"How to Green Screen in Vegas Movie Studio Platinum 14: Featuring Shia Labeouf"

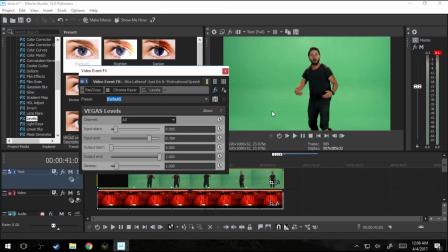12:30 That really kind of helps Shia pop and helps it look a little more crisp. What we've done is increase the contrast.
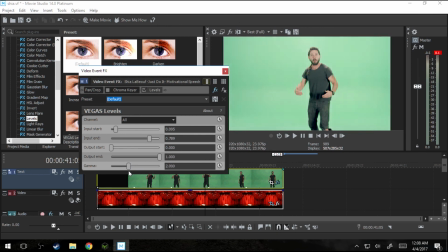12:35 So let's play with the gamma a little bit. Sometimes it's nice to bump that up. Sometimes it's nice to pull it down.
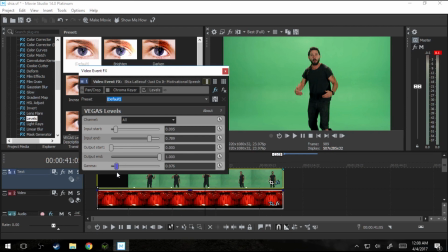12:41 Sometimes it's about right. I think it was about right where it was. Maybe dropping it just a oopsie. Maybe dropping it just a touch. All right, there we go. That is a much better looking Shia.
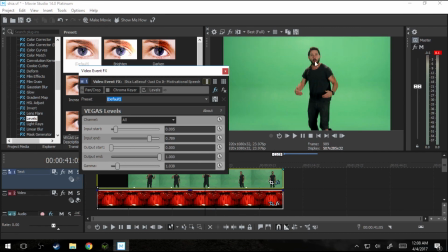12:56 So if we look at it before and after, he looks a lot more 3D, a lot brighter, he'll match the background a lot better. And if it was a more complicated background, we could do more complicated things to make it match.
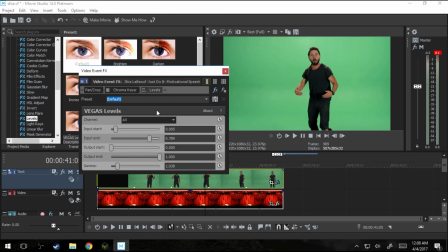13:09 But just keep that in mind. You're putting him on your background. You want to make him look like he belongs on your background with any green screen. So that's without, that's with. Now we look at the chroma key.
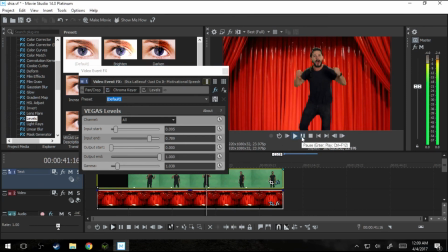13:22 It still looks pretty good. It looks a lot better.
Do it!
Oh man, it looks a lot better. One of the reasons it's a little off is because I'm using a picture instead of video behind it, and I'm just being lazy. Best practice is to use video on video because it'll just look more right to your eye.
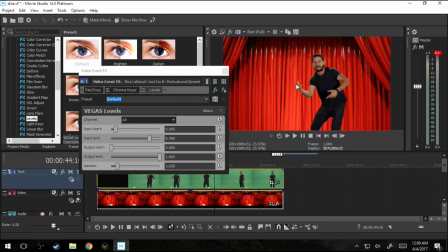13:40 See, this is motion blur, right? So it's not, that's why I was saying we need to find some spot that's crisp, because motion blur is just hard for a computer to etch out the green on without it making his hand look like a nasty
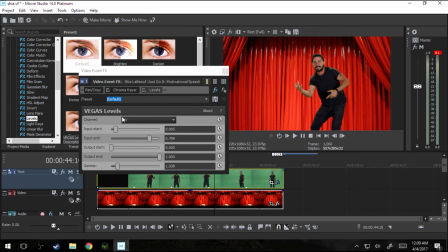13:58 dinosaur hand with a little speck on the side, but you know, you're not going to notice the motion blur that moves.
Do it!
And one thing to note, as it renders out, some of that motion blur and things are going to get more crisp, and you could do a pre-render if you wanted to kind of see before you did it,
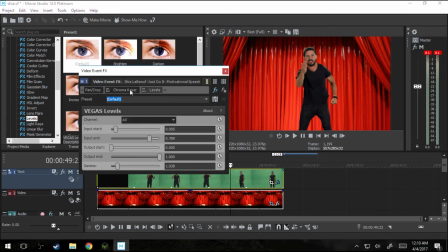14:16 but yes, his green screen is still a touch off though, and the reason why is because we did it, we leveled him and it looks good, but we changed the color of green a little bit, so that might change our green screen.
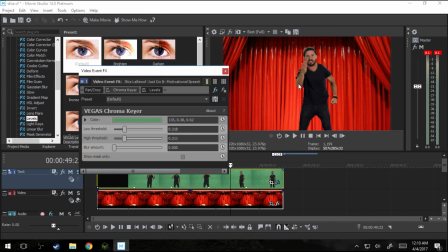14:30 And we got lucky that it's still really close, but now that we brightened him up, you can see the green lines on his body and things like that too. So before we fix it, let's also do a touch of color correcting on Shia.
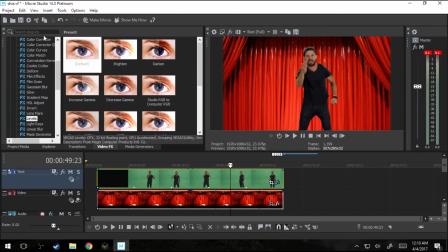14:43 So here's the color corrector. I'm gonna drop it on this clip right here.
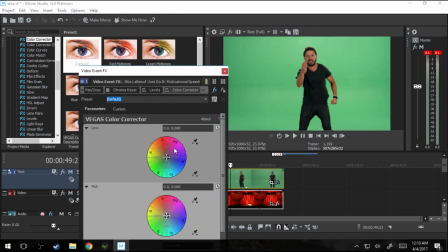14:52 I'm going to take the chroma off. I'm going to leave the levels on. I usually levels first, then color correcting. To me, it makes no sense to do it the other way around. But that's a conversation for another video.
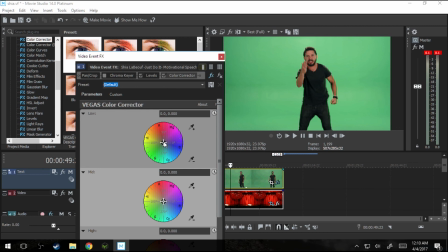15:04 So to kind of make him look more like he belongs there in that red background, I'm going to kind of add some red in the shot just a little bit. And this is not like best color correcting practice.
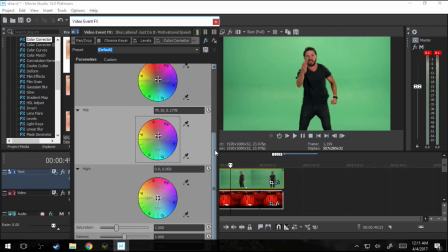15:18 There's a reason why there's all these complicated color wheels and ways to do it, but right now I'm trying to do two things. I'm trying to move away from the green because he's got a lot of green just shining on him right now, and a little more towards the red.
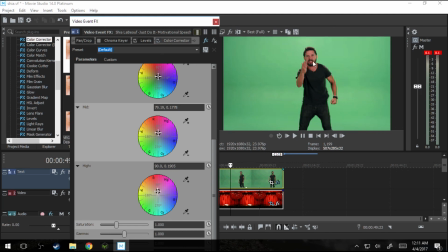15:35 And so as you see, he's just a touch, just a bit, just a tiny bit more red.
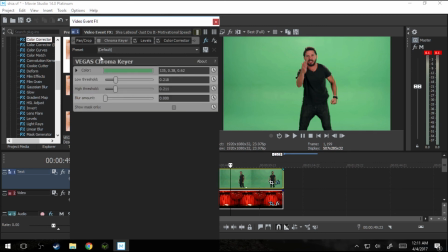15:40 So we're gonna go back to the chroma key, we're gonna go to the color picker,
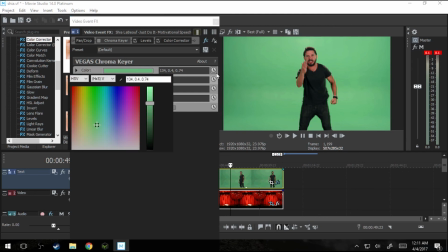15:45 we're gonna pick the color one more time in the same spot because that seemed to be a good spot to do it. And now we're going to add it back.
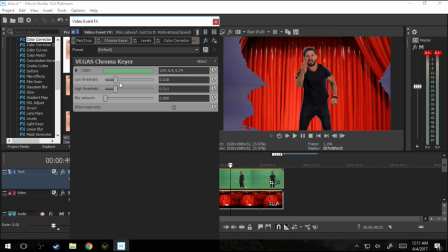15:51 Ooh, see, it's messed up again now. Now we've got to kind of find that nice happy medium of a spot.
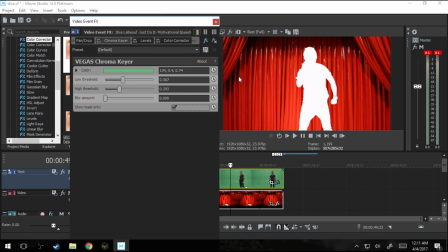16:03 Let's look at our mask here. So one thing when you look at the mask, you want to make sure there's no stray white blob or anything sticking out. See, and that's what the blur does if you look at the mask. And all that does is make it look less real.
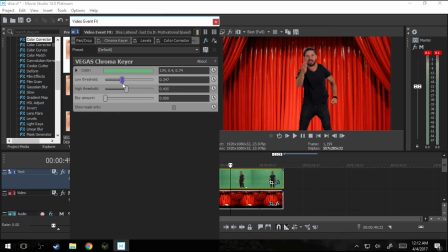16:22 Let's see, so it kind of zeroes up about there. So that's without our color correction. See, the color correction is very minor. If you look, all it is the kind of green sheen to his skin kind of turns a touch red.